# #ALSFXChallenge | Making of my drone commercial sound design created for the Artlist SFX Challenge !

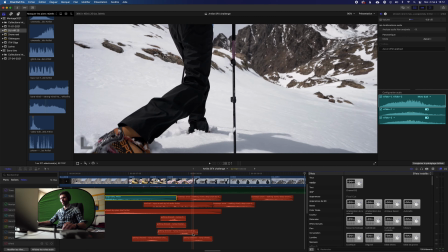982s
Okay, so yeah, it's mainly
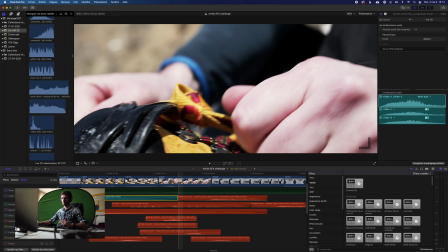987s
sounds from a stroke watch and some shoelace sounds, which was pretty easy to find.
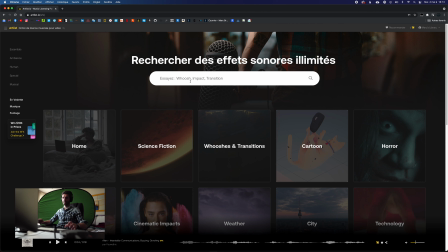996s
If we go to Artlist, I must have searched lacing.
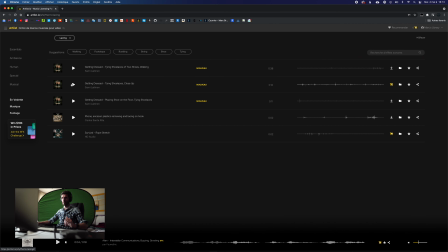1005s
Yes, and we have the...
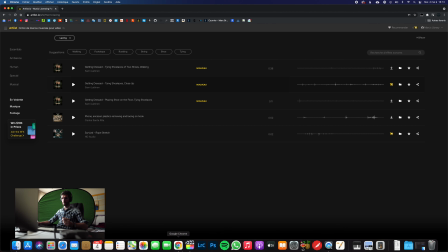1008s
So yeah, that's it. I just had to download it and it was ready to use.
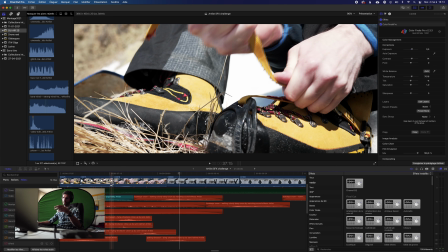1013s
Just have to cut it where it fits the most.
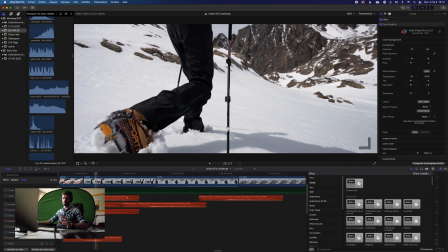1018s
For the next shots, I added some walking in the snow sounds, which were fairly easy to find too.
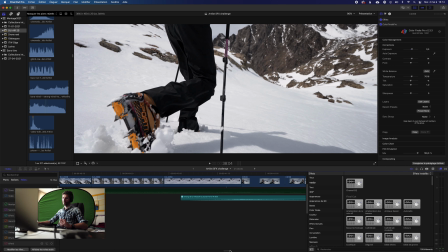1026s
And then we have a few shots of the character walking to the refuge, and we arrive to the refuge.
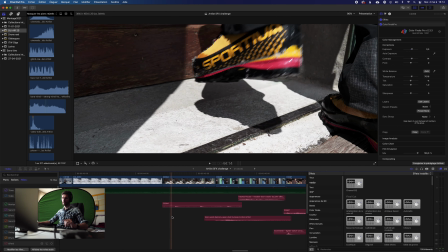1035s
For this shot, I used a bit of sounds from the camera for the steps here.
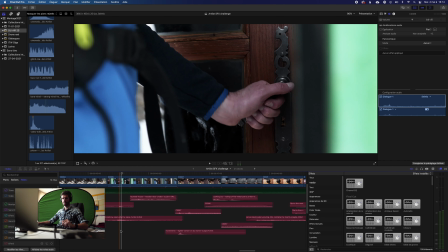1046s
And then I searched on Artlist for the sound of the door
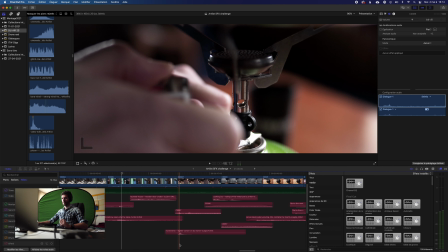1053s
opening and for the door cracking a little. Then I added an effect for the lighter.
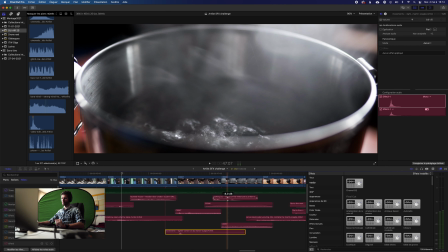1063s
Some metallic sound of a pot,
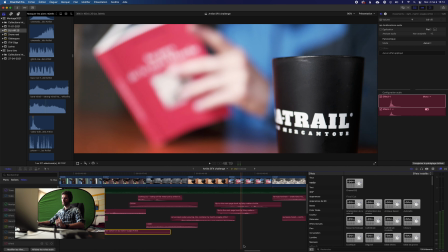1068s
some sound of water pouring into the glass, some flipping of the pages.
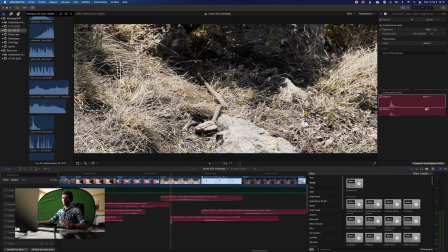1076s
Then I wanted to give a feel that the animals we see on the screen were in fact some story of the book he is reading.
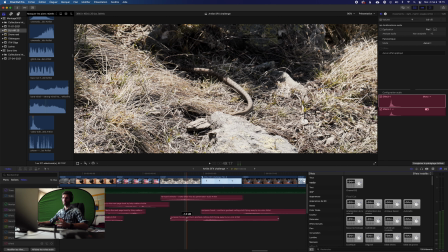1087s
So we have here the sound of a snake.
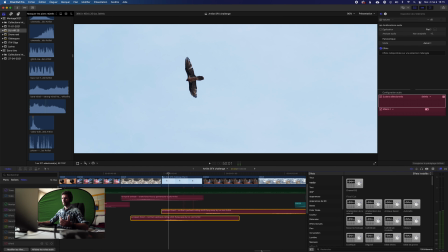1091s
And then we go back to the bird, and this time we hear him 3 times,
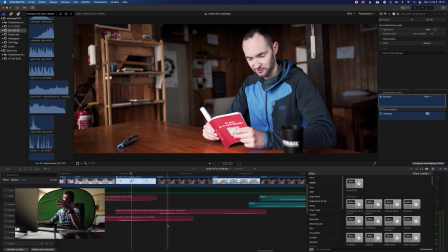1098s
and one of the times is in fact when we go back to the character, so it really feels like it's something he's hearing when he's reading.
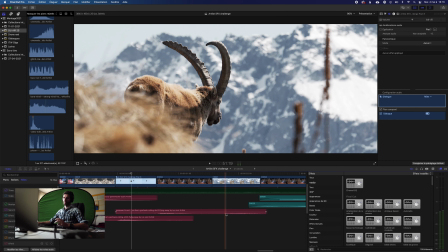1109s
And then one last
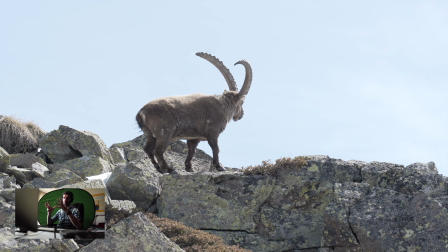1113s
ibex shot, and we were really lucky because going up to the refuge, we encountered a lot of animals,
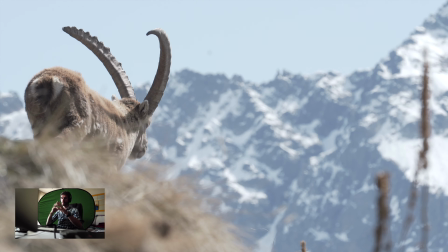1120s
and in fact all the animals you see in the video, we met them like 5 minutes away one from another.
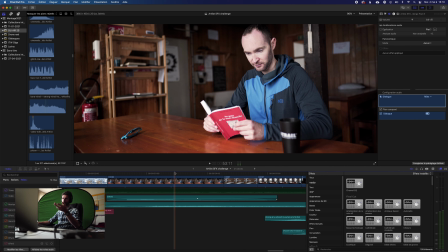1126s
It was incredible. And then we have the shot where the drone takes off in the back.
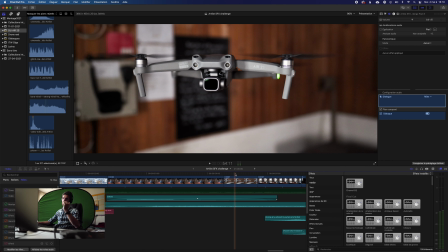1132s
I have to say it's pretty dangerous to fly drones inside the building, especially in the room this size, but this drone has really good obstacle avoidance, so it was remaining perfectly still in place.
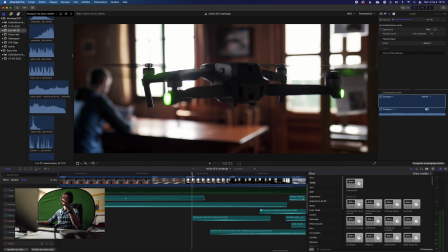1147s
I wanted to look like we go behind the drone and then
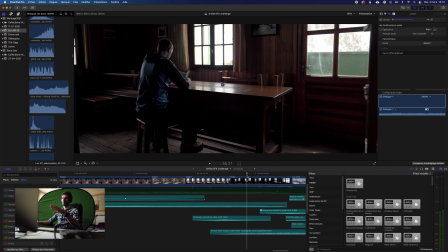1151s
inside the drone to a shot where we are viewing what the drone's view. In fact, in this one, I put
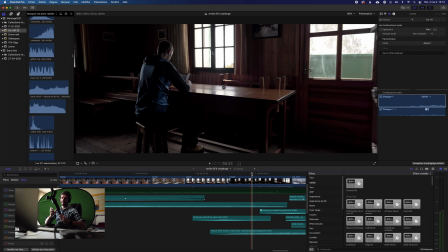1162s
the drone away and I switched to my gimbal to give a feel like we are flying. I did this movement. And then I ran to the window
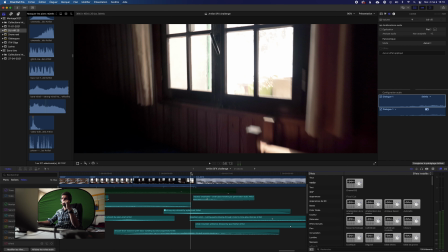1178s
and I did a little speed ramp to add a transition to the next shot.
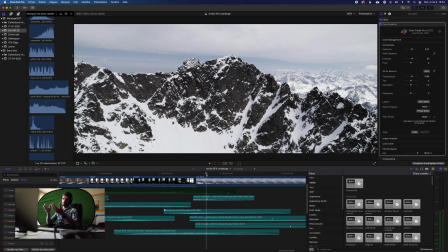1184s
And to make it even more real and to use it to cut the music at this point, because it was the end of the video, I searched for a sound of glass breaking. So we have the feel we are going through the window and breaking it, and the drone flies away in the mountains.
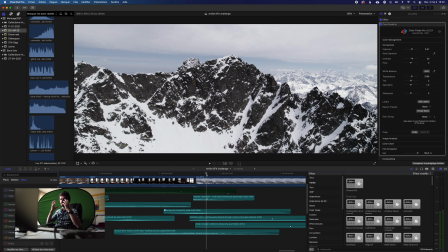1201s
This was the ending point of the video I had in mind, where I planned this shot.
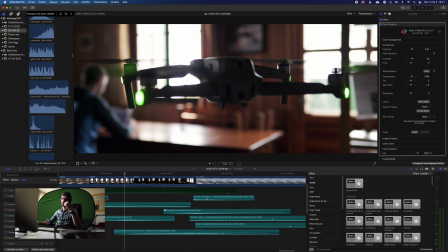1208s
So one more time to give more texture to the transition, especially the one when we go in the drone,
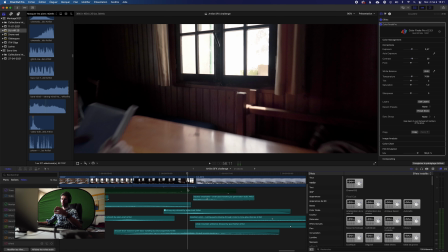1215s
and then the one when we go outside the window, I added some whooshes.
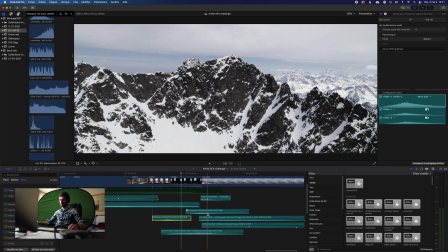1222s
So let's hear this sequence just with the sound effect.